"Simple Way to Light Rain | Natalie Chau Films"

This is another simple technique that I think makes for a really fun fact.
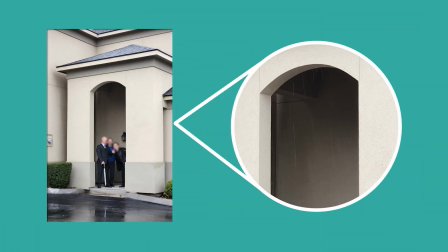[0:11]
If you've ever tried to take a picture of the rain, you've probably noticed that it's hard to actually see the rain in the photo, even though it's clearly right there in front of you. That's because the human eye is generally better at seeing life's highlights and shadows, or the lights and the darks, than a camera is. This is called dynamic range, but that's not the fun fact I want to talk about today. Even though the human eye is better at seeing than a camera is, there's always a way to adapt and make it possible. One of the most common ways to capture rain in a photo or video is to backlight it. Backlights are placed between the subject and the background,
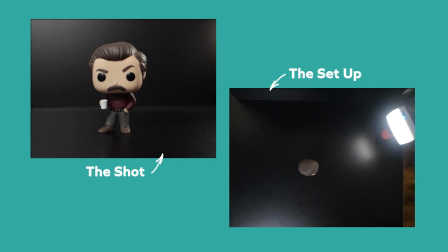[0:38]
and they're used to separate the subject from that background by creating a kind of outline or a rim around the subject, which is exactly what we're doing here.
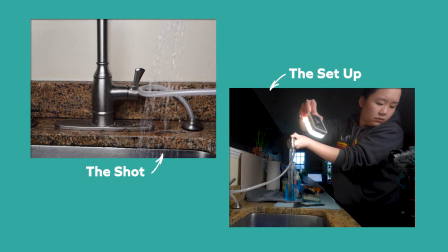[0:46]
Without the backlight, the rain blends into the background because rain is clear. And when you add the backlight, it lights up the droplets, which the camera can now see. Back to that original video, what's so cool about it is that you can really see that concept in action.
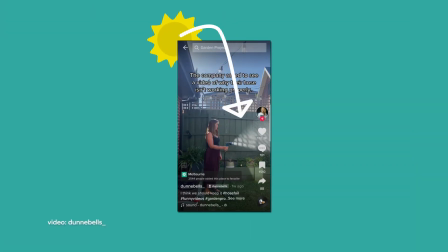[0:59]
The sun is up and behind the fence, serving as a backlight for the water, which is why we can see it spraying out of the hose.
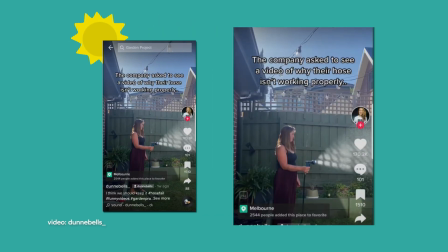[1:05]
But then there's a shadow from the lattice above the fence, blocking that backlight, and that's exactly where you can't see the water. When we aim the hose lower and towards the fence a little more, it's almost fully in the shadow, so we can't see anything, but the second we bring it back and the sun hits it,
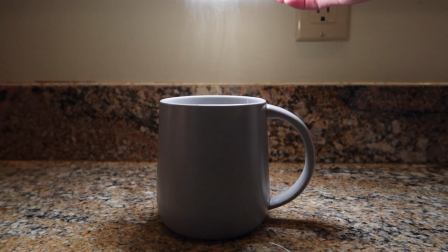[1:20]
you see water again. This technique also works for mist and steam and fog and, those gassy, droplet-y phases of water. So the next time you want to capture the rain, but you don't have the means to set up a backlight, try to angle yourself or your camera so that there is some sort of backlight. Maybe it's the sun, or a storefront, or a street light, or even the flashlight on your friend's phone could work. Now that you know how to capture the rain, check out some of my other tips for filming outside.